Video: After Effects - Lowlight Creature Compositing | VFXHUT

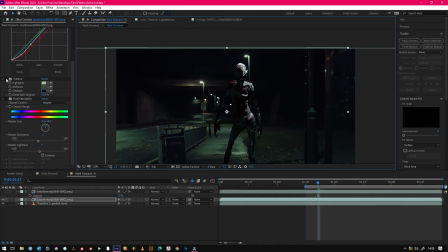257s
So boop, already looking massively better.
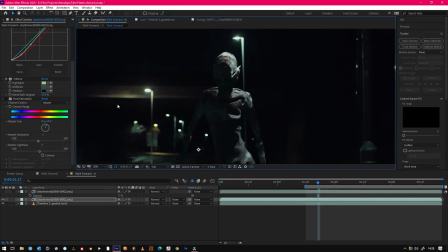264s
And then we added a hue and saturation just to slightly change the hue, because some of this red was looking purple, which was a bit odd, but was getting the right kind of tone. And then we pulled some of the saturation down, so then we end up with an image that looks like that, a lot more believable.
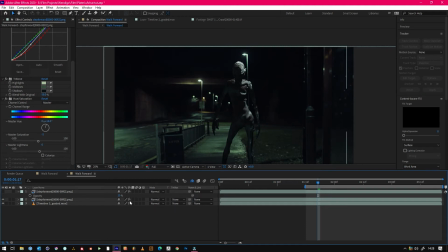280s
This is a little trick that I've not seen many people do, but I love this. Fake subsurface scattering. It's good if you're really struggling on render times, but also to get some of that scattering back that you've ended up grading down.
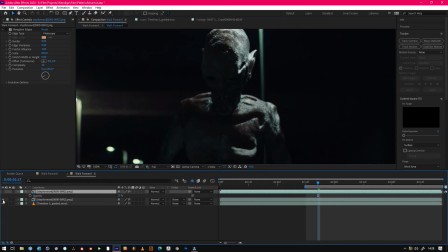295s
Duplicate the layer. We'll just amplify this back to 100 so we can see what's going on. And then we use roughen edges and we change it to these settings. So we've got photocopy and we've just changed the border to 9.
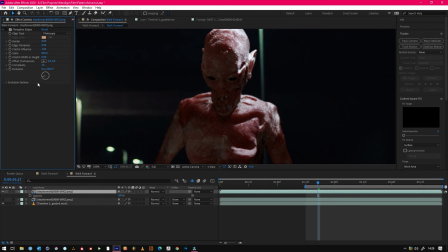312s
You can change some of the other stuff to just get a certain look that you're after.
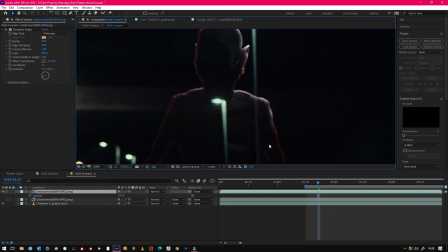316s
And then we can create this like red border around the character, which almost looks like a fake subsurface scattering. Not seen anybody else use this. It might be used, but I've never seen anybody do it.
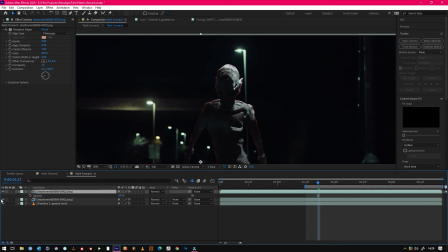330s
So we just can add that back to our model. So obviously it's really severe, hence why we knocked it down to 15%. So we can keep some of that red around the edges.
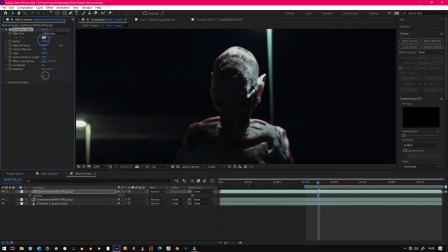342s
And just to show you kind of what's happening, you can really amplify it if you really wanted to bring some of it back.
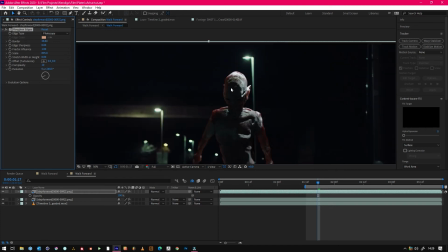348s
But we just wanted it to be quite subtle. Probably looks quite nice there if it was subtle. And then we just knocked it back to 15%.
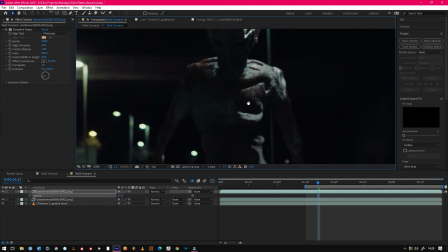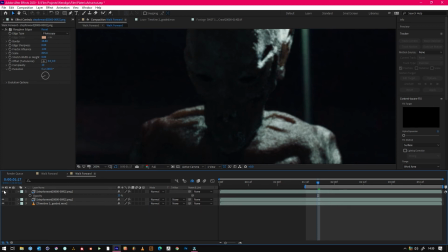363s
As you can see, it just adds that slight touch of realism back in because we've graded it down that much.
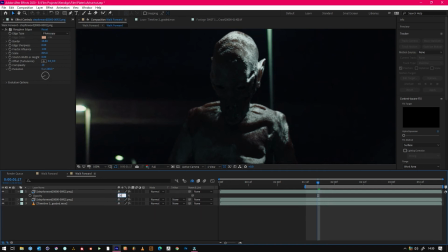372s
Could probably go a bit braver. It was 15 on the final video. No, that's not.
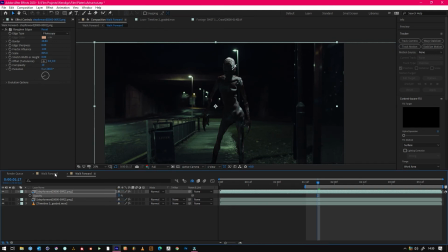381s
And once we've done all that and it looks more realistic,
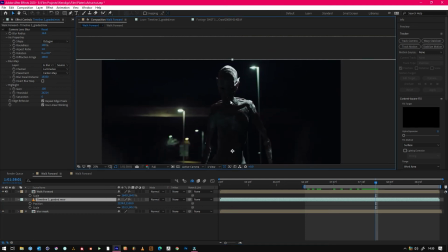386s
something that just obviously stands out from punching in that much on the footage, and the rest of the film is quite depth of fieldy and it's dark. So what we did was on the back plate, we just add a blur mask.
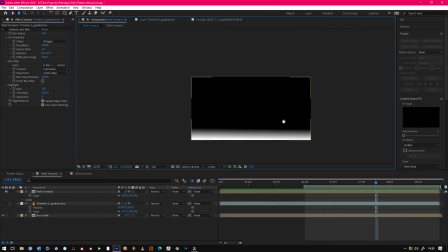402s
So we created this gradient here, which was just a ramp on a white solid. And then we just applied a lens blur to
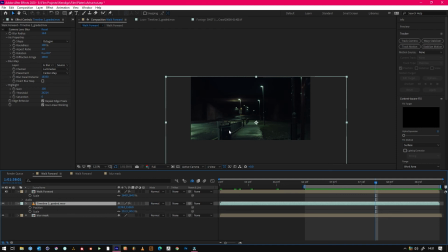417s
the actual back plate with reference to that blur mask. It was more of a, that blur mask was really designed for when we could see the floor. So it's just to keep this little bit in focus, but it doesn't really matter now.
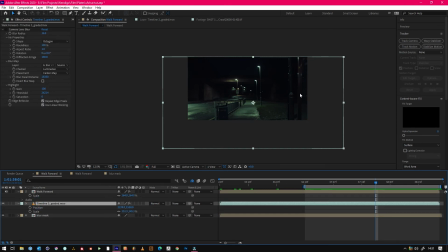435s
So it just means that any of this might stay in a little bit.
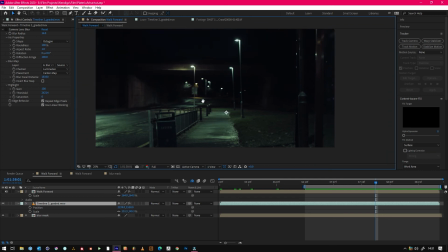440s
So just apply that. And we just made it 16, made sure it was octagons, and the gain was 100.
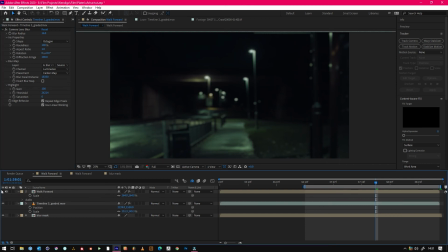454s
And then when we chuck our Wendigo back in, it looks great.
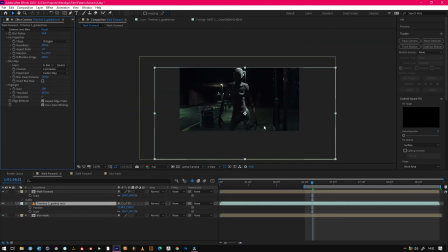461s
Yeah, so that was our Wendigo walking towards.
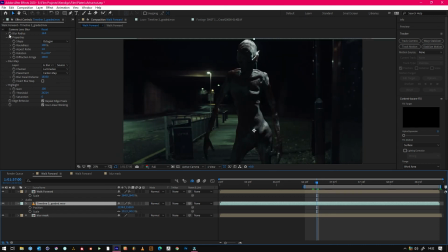466s
When we put that a blur on, magically makes everything look a lot more filmy.
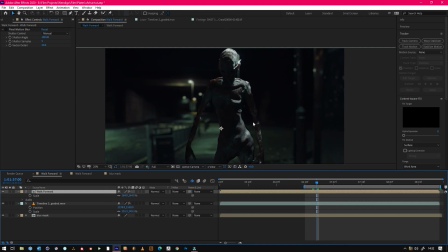474s
And then the only other step that we did was we added pixel motion blur on the comp of the guy.
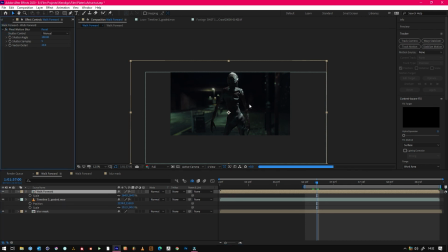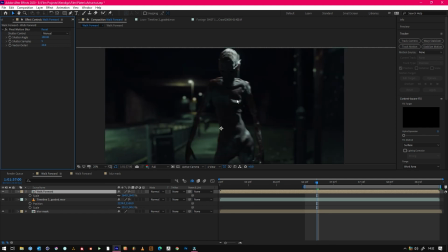487s
So that it really blends and hides some of the imperfections of the model, I guess.